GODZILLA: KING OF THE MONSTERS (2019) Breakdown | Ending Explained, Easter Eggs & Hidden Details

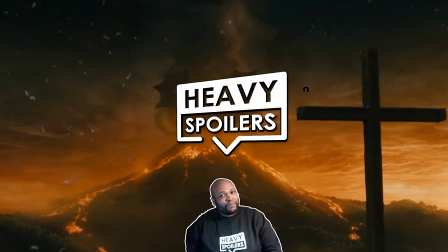0s
What's poppin' monster kings? It's me, MT, and welcome back to this here goddang heavy spoiler show, y'all.
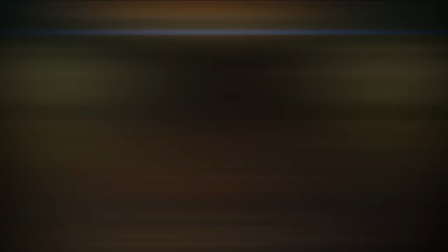6s
And what's that you say? You want a breakdown of Godzilla King of the Monsters from the year of our Lizard Lord 2019?
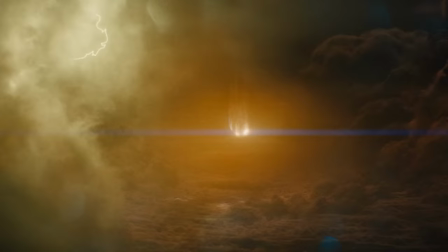12s
Well, that can be arranged. Let's get it, my monster nerd babies. And y'all already know the deal.
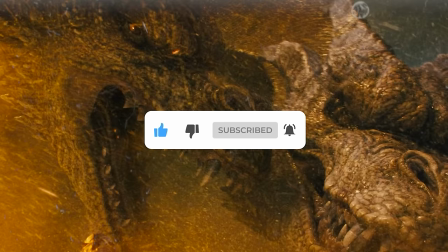17s
Liking this video and subscribing to the channel helps heavy spoilers to grow and lets us keep making these fun breakdowns for all of you guys.
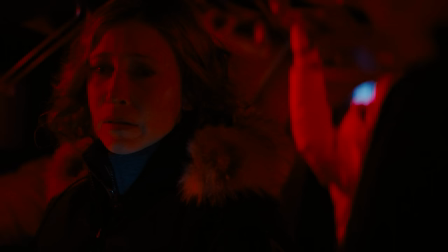25s
So if you guys wanna help us out, you can do just that. But if you really wanna show us that you guys care,
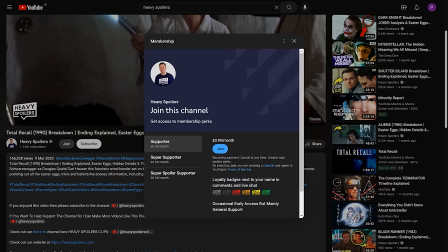30s
you guys can become a member for just 99 cents a month to get access to all of our videos earlier than
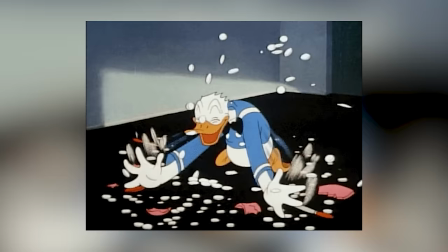36s
everybody else i guarantee you y'all won't even notice that dollar missing from yo kitchen but regardless of what you guys
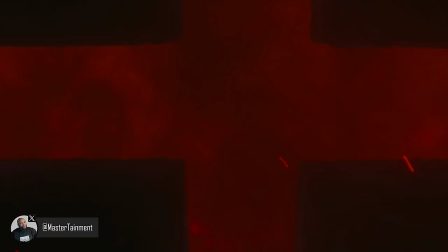42s
do we're just glad that you guys are here and even before the movie starts we got ourselves some sweet easter eggs when the opening warner brothers and legendary
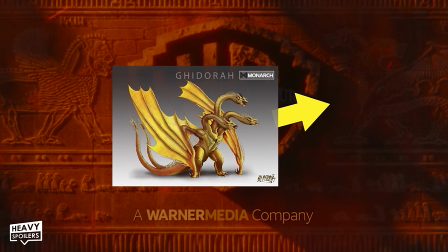50s
logos drop as ancient carvings of titans can be seen around those logos the frame with the warner Brothers logo has what appears to be the
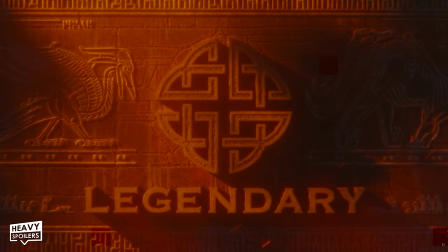58s
three-headed King Ghidorah on the right and the Kaiju Sekhmet on the left.
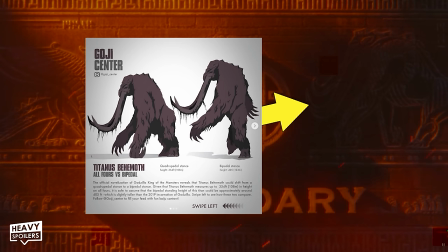62s
Following this, the frame with the legendary logo includes the avian Kaiju Quetzalcoatl on the left and the titan mammoth behemoth on the right.
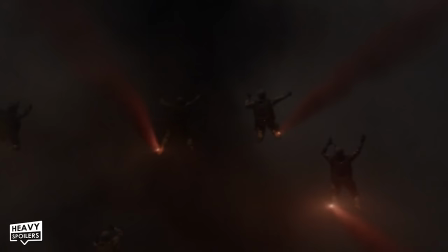70s
Then after we hear Godzilla's iconic scream, the movie starts off by sending us back to the events of the 2014 Godzilla film,
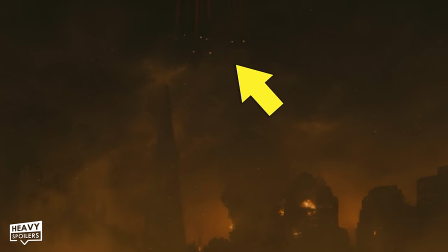77s
as the red smoke from Ford Brody's Halo Jump onto the city of San Francisco can be seen immediately as the movie starts at the top of the frame here.
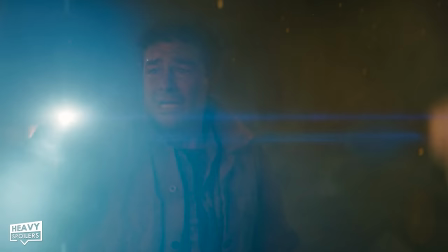85s
The camera then descends onto the San Francisco hellscape, where the Russells struggle to find little Andrew Russell,
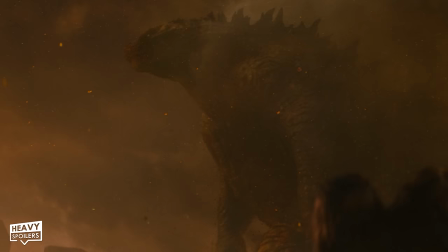91s
who died when Godzilla emerged for his final battle against the Jinshin Mushi Munos at the end of Godzilla 2014.
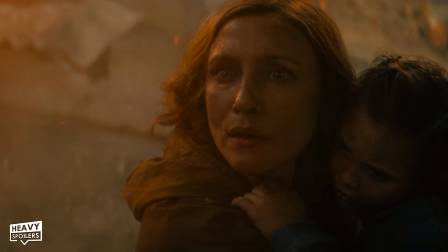98s
We see Emma Russell, the matriarch of the soon-to-be-broken family,
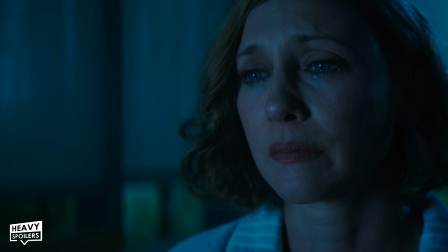102s
stare at Godzilla in absolute shock before the scene brilliantly transitions to a numb Emma Russell staring out into the foliage outside.
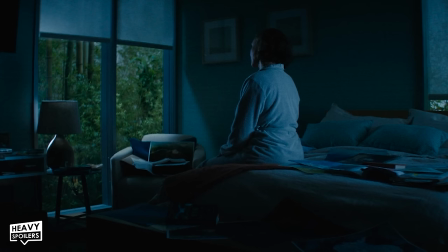111s
This was a great way to show just how much the trauma of Godzilla's attack began to start to morph Emma Russell's mind,
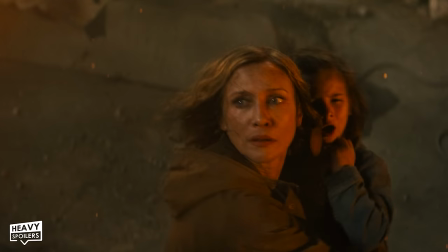117s
because she's literally staring out into Mother Nature, wanting to preserve Mother Nature from the pain of losing everything,
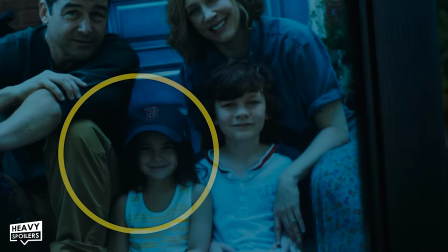124s
much like she lost her family following the death of her son Andrew, a son that Emma turns to face through a family photograph nearby.
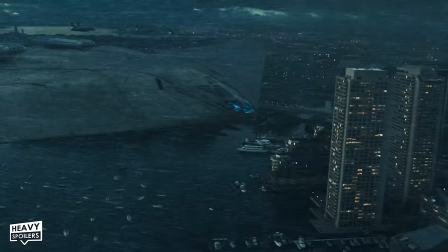131s
In that photograph, we can see a younger Madison wearing a Boston Red socks cap very much foreshadowing the end of the movie where boston's fenway park becomes
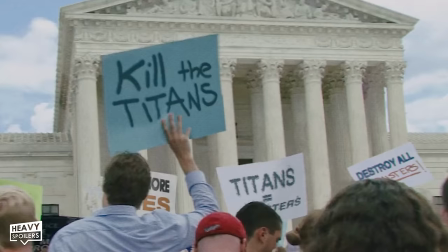138s
crucial to helping stop king kadorah with the orca as a tv plays in the background the scene shifts to news footage of a protest outside the
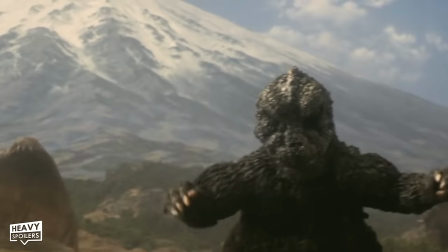146s
white house one of the protest signs on the screen says the words destroy all monsters on it which is an easter egg to the 1968 godzilla film destroy all
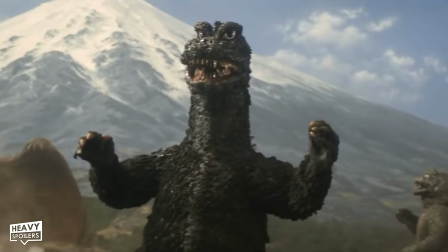155s
monsters another godzilla film that also featured king gadorah mothra rodan and angirus like this movie does hold on there just a minute mt i
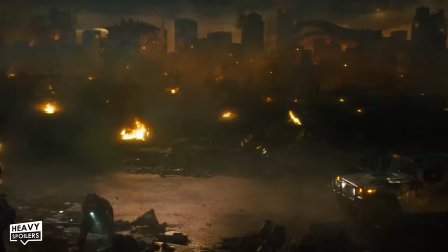164s
do not recall any angiris monsters making a ruckus in my godzilla 2
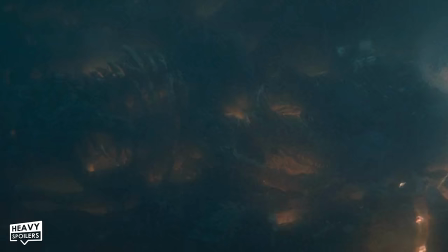169s
kaiju boogaloo so whatever are you talking about willis and to that i say nay on this day for angiris makes a quick cameo in the movie right outside of godzilla's subaquatic temple well what's left of one of his species anyway
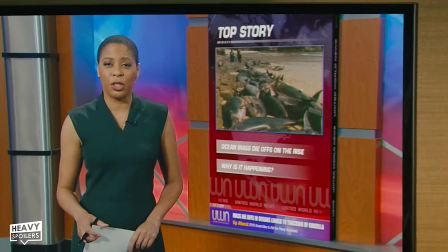182s
then the news report then talks about how a recent uptick in dead fish across the world could be linked to mankind's hunt for godzilla a
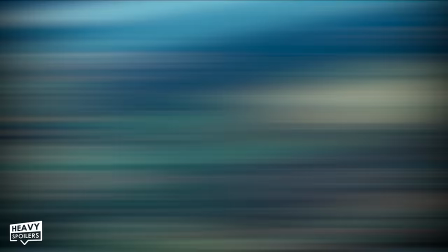190s
theory that would prove to be absolutely true as we learn later on in the film that the military has been using oxygen destroyer detonations to kill kaiju. The oxygen destroyer bomb is a classic weapon from the Godzilla franchise that made its first appearance in
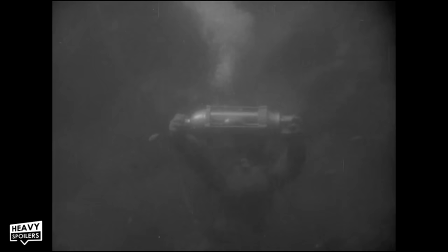204s
1954's original Godzilla film when Daisuke Serizawa used it to wipe out Godzilla from existence,
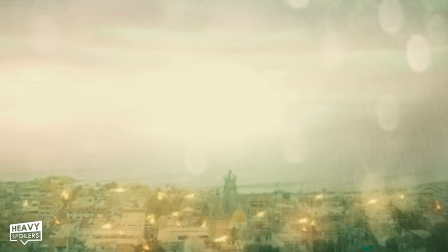210s
sacrificing himself in the process. Godzilla King of Monsters of course pays tribute to this moment by having an oxygen destroyer nearly kill Godzilla
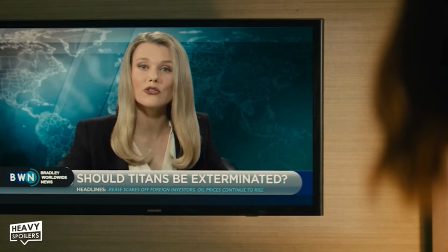218s
and having a different Serizawa sacrifice themselves in an explosion in order to bring Godzilla back to life.
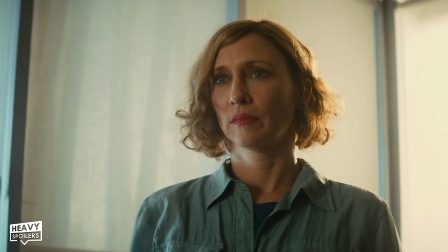224s
But anyways, the news report ends with the reporter saying the words, the day the world discovers that monsters are real.
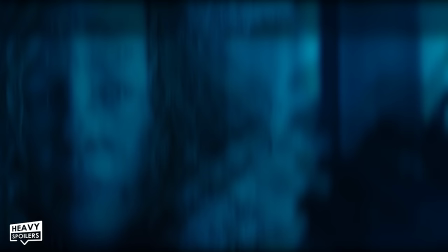230s
And when that reporter does, the camera slowly zooms in onto Emma Russell's face, very much meant to foreshadow her involvement as the true monster of the movie,
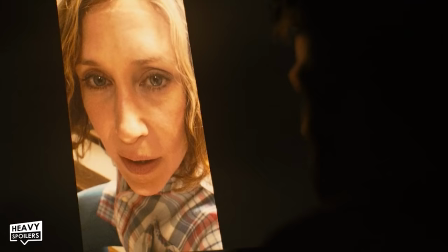239s
something that her daughter Madison would call her later on when Madison finds out that her mom is a freaking lunatic.